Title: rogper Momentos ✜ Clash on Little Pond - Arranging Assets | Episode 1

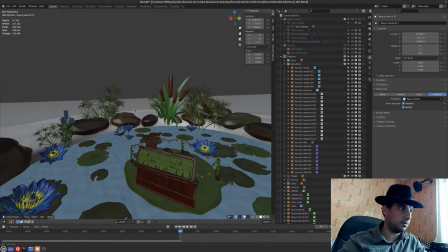[8:15]
You can point it also, and like this.
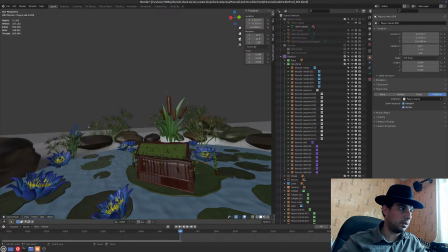[8:21]
So it makes a growing arc. It kind of grows towards the main one and goes down.
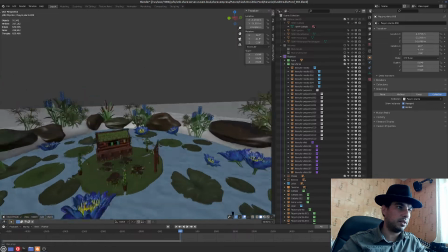[8:29]
And this should happen like here also, like grows
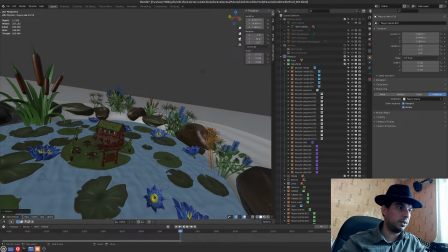[8:37]
towards the focal point. This obviously
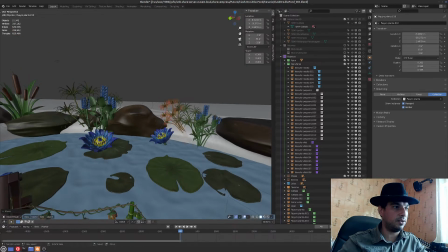[8:44]
needs to be taken into account the shot, but you can always move this afterwards.
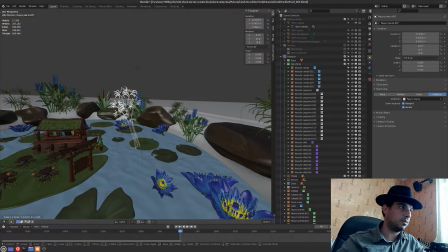[8:49]
But for now, let's try to kind of point it towards where we want to this go.
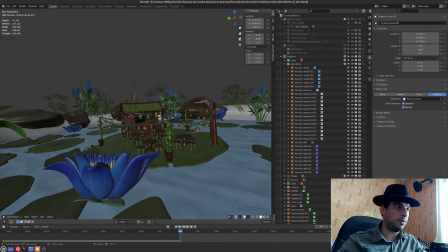[8:59]
So avoid to have everything straight, because on real life nothing is straight.
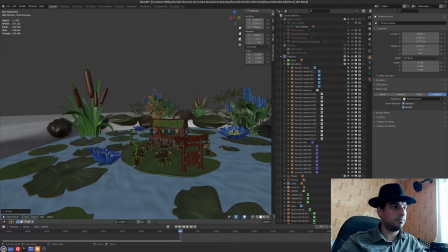[9:06]
Everything is just a little bit bent and pointing to one or the other side.
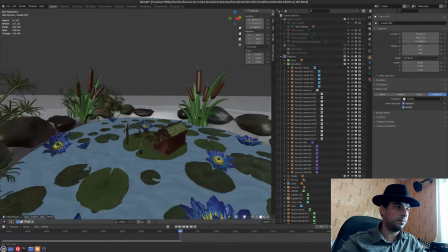[9:14]
So the idea is to have
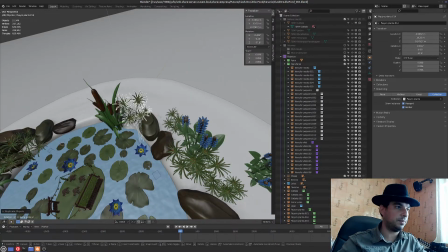[9:19]
as much random stuff than we possibly can. Okay, one more grass here.
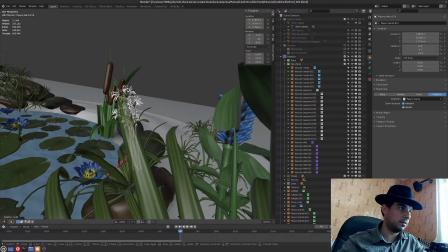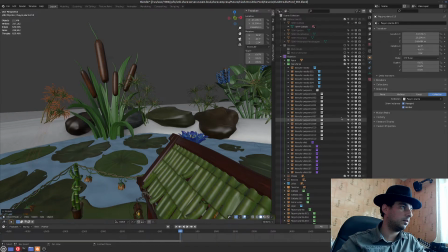[9:36]
Another one here. Again.
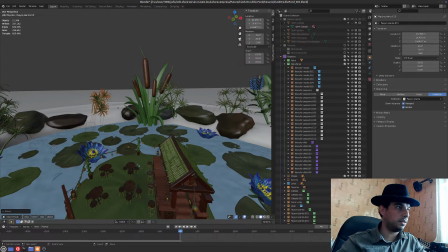[9:44]
Trying to fill up the blank spaces as good as possible.
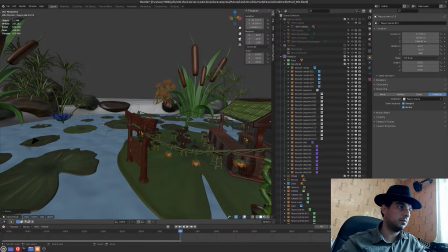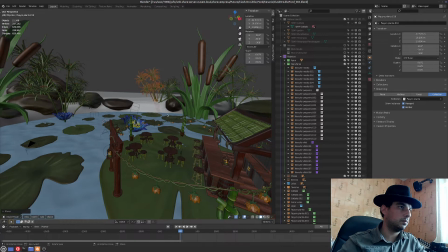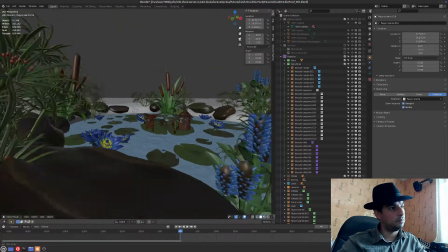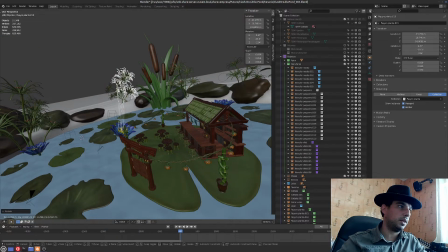[10:08]
And growing towards our main plant.
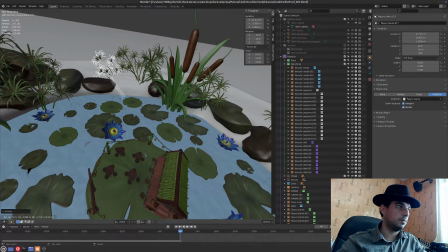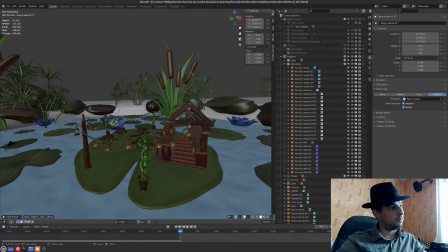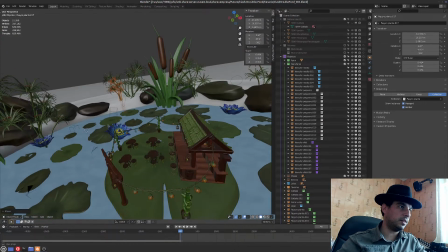[10:25]
Yeah, we also don't want everything covered by grass.
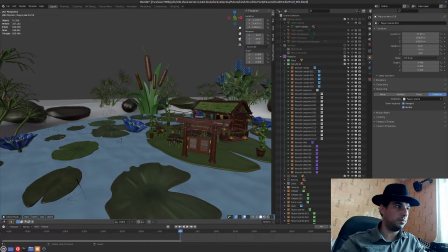[10:30]
Like in any good soup, if you put too much beans or too much any ingredient, it will ruin the soup.
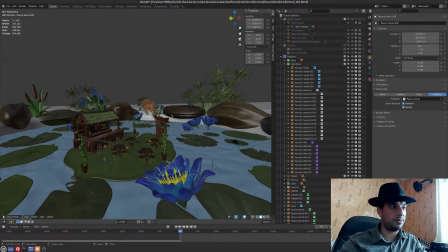[10:39]
It needs to have the actually right amount,
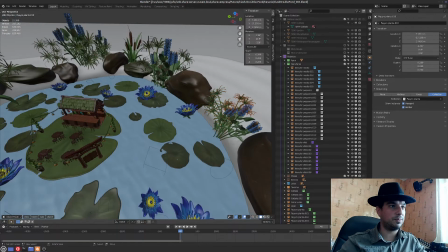[10:44]
so it feels good to you, and also some more depth.
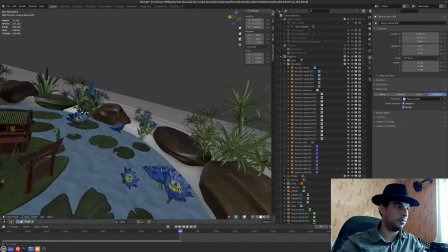[10:49]
We don't want this to look flat.
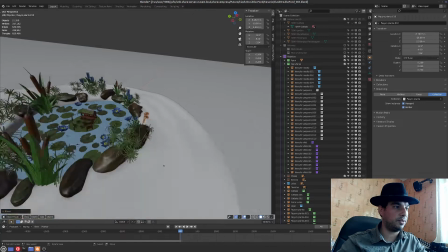[10:52]
If it's made in 3D, we don't want it actually look that flat, so let's give it some more depth.
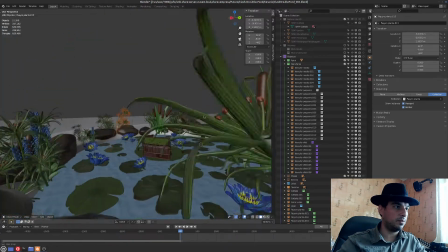[11:02]
Let's move this in depth also.
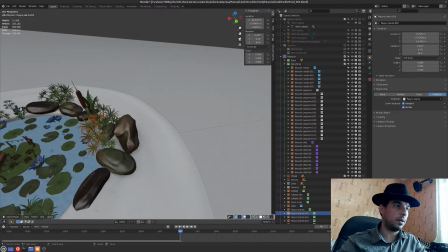[11:08]
So, right. No.
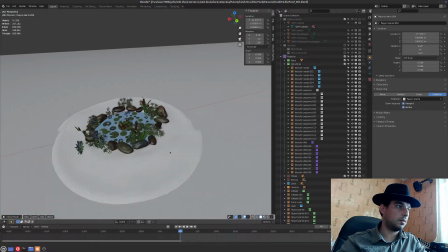[11:19]
Okay.
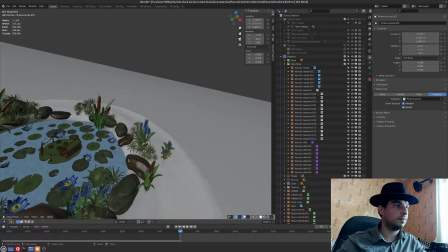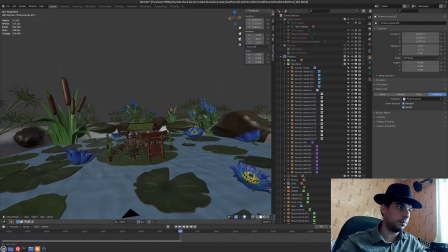[11:25]
It's so, yeah.
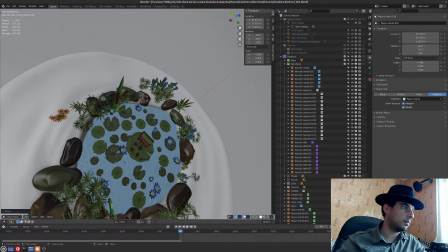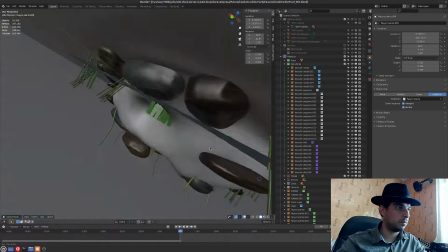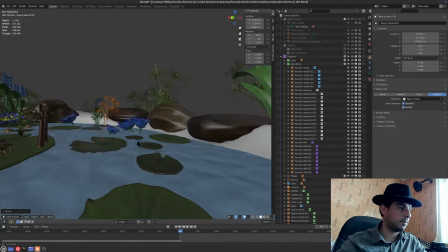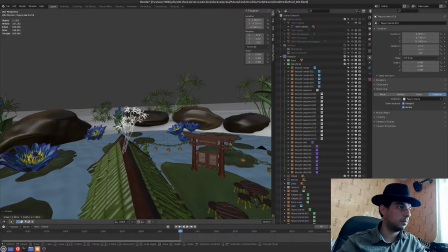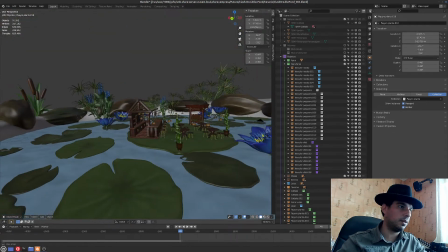[12:00]
Okay, I think we're now going to the right place. Save.
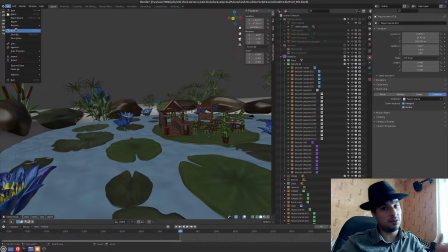[12:08]
Should always save.